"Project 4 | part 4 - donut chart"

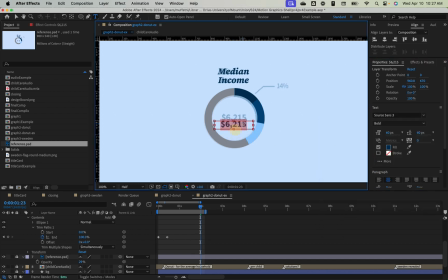And that's looking just about perfect. I'm going to duplicate that again to get our per child value down here, and I know that's much smaller. So let's guess at half the size maybe. And I don't think that it's bold.
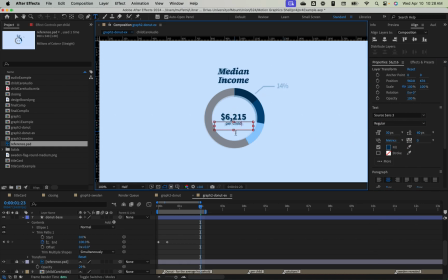So let's go per child, and I think that was a good guess. That's pretty close.
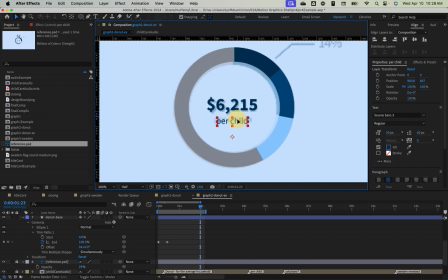I'm just going to zoom in here to get a little more accurate.
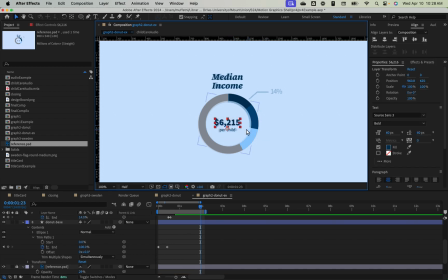Okay, that's looking pretty good. I'm going to go ahead and duplicate my dollar value again to get this 14%. And that's somewhere in between that 60 and 30, so let's call that, I don't know,
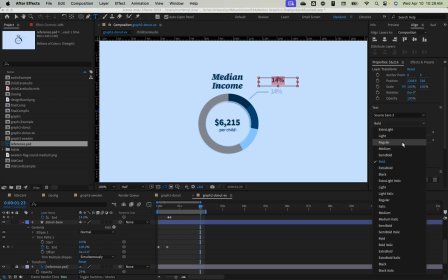45, and probably a lightweight, regular weight. Yeah, regular perhaps. Oops, I just scaled that.
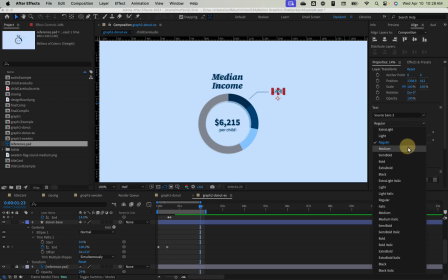Could be like a medium or semi-bold. Let's go with medium, just so it's visible. So our composition's coming together. The last thing is I'm going to grab my pen tool, and I'm going to change the color here to this dark blue
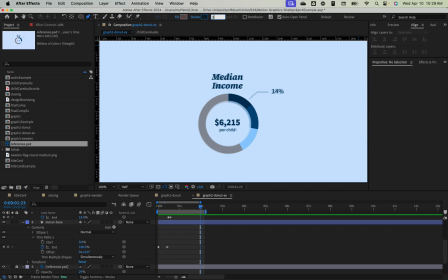and go down to something like, I don't know, 2 pixels for this kind of trace out line. Let's see if that's about the right width.
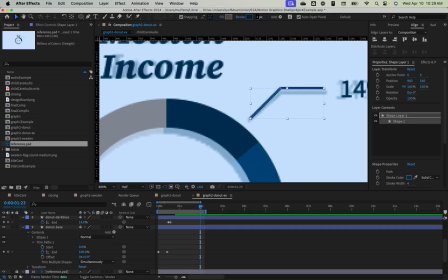It needs to be a little thicker. Okay, that looks pretty good.
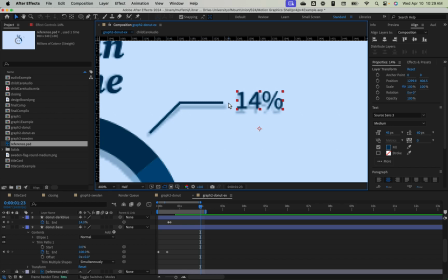I just want to make sure that my text is like aligned in a sensible way to that.
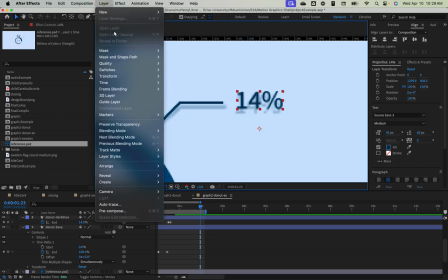So I'm going to go ahead and go to Layer,
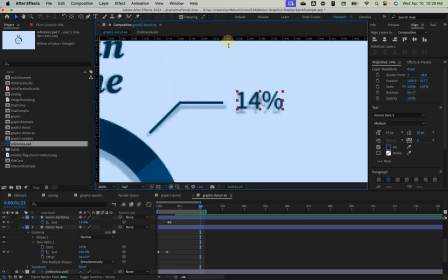Transform, Center Anchor Point in that layer contents, and then I could drag out a ruler here and place it on that annotation line just to make sure that this is kind of perfectly aligned there, and then get rid of that ruler when I'm done with it.
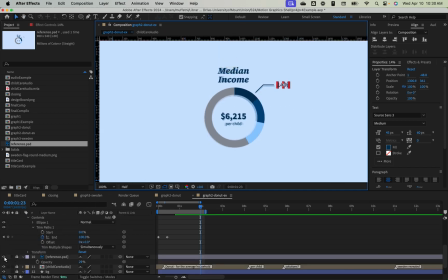All right, so if I hide my reference photo now, let's take a look at how this is looking.
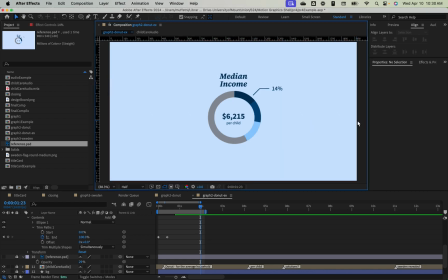So let's go to Fit. That's looking pretty good to me.
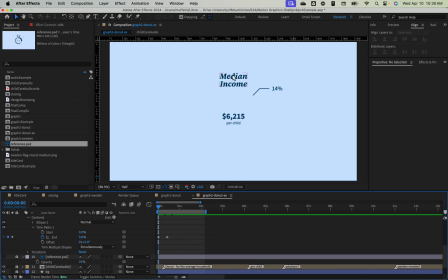Okay, so the first thing that I want to happen before that donut grows on is I want my median income and my the actual value for that to pop up. So I am going to
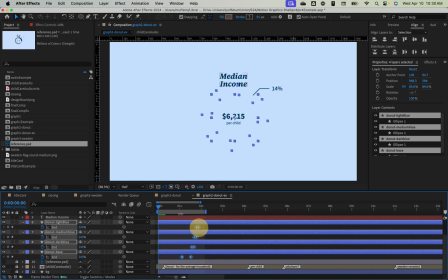grab these animated layers and just push them back a little bit so that we can get that text to animate on first.
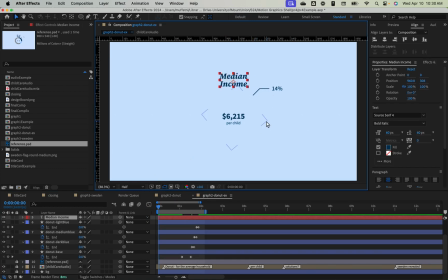And then I will come to our median income. That's the first thing that's going to come up. And I'm going to hit S on the keyboard to start animating the scale of this. And we know that we want it to end up at 100%, what we've put here.
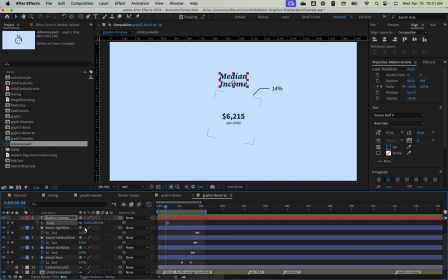And then maybe just a frame or two before it, we want it to be at something like 102%, so we get that little bit of bounce where it's like overshooting the size. And at the very start, it's animating up from 0%.
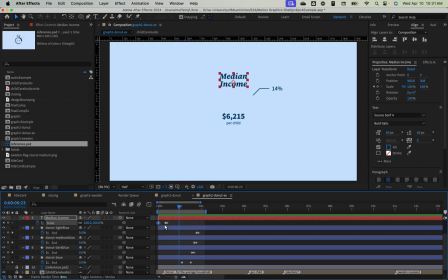So that's a little slow. Let's go ahead and zoom in here.
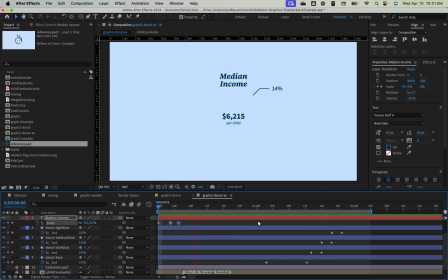This is all going to happen pretty fast. Okay, that's a bit better in terms of speed.
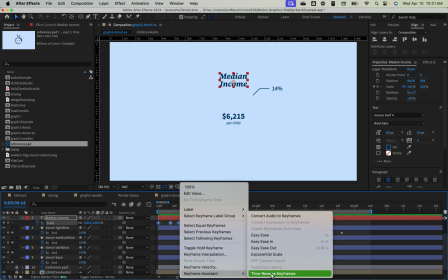I am going to ease this. Just so it has a little bit of bounce.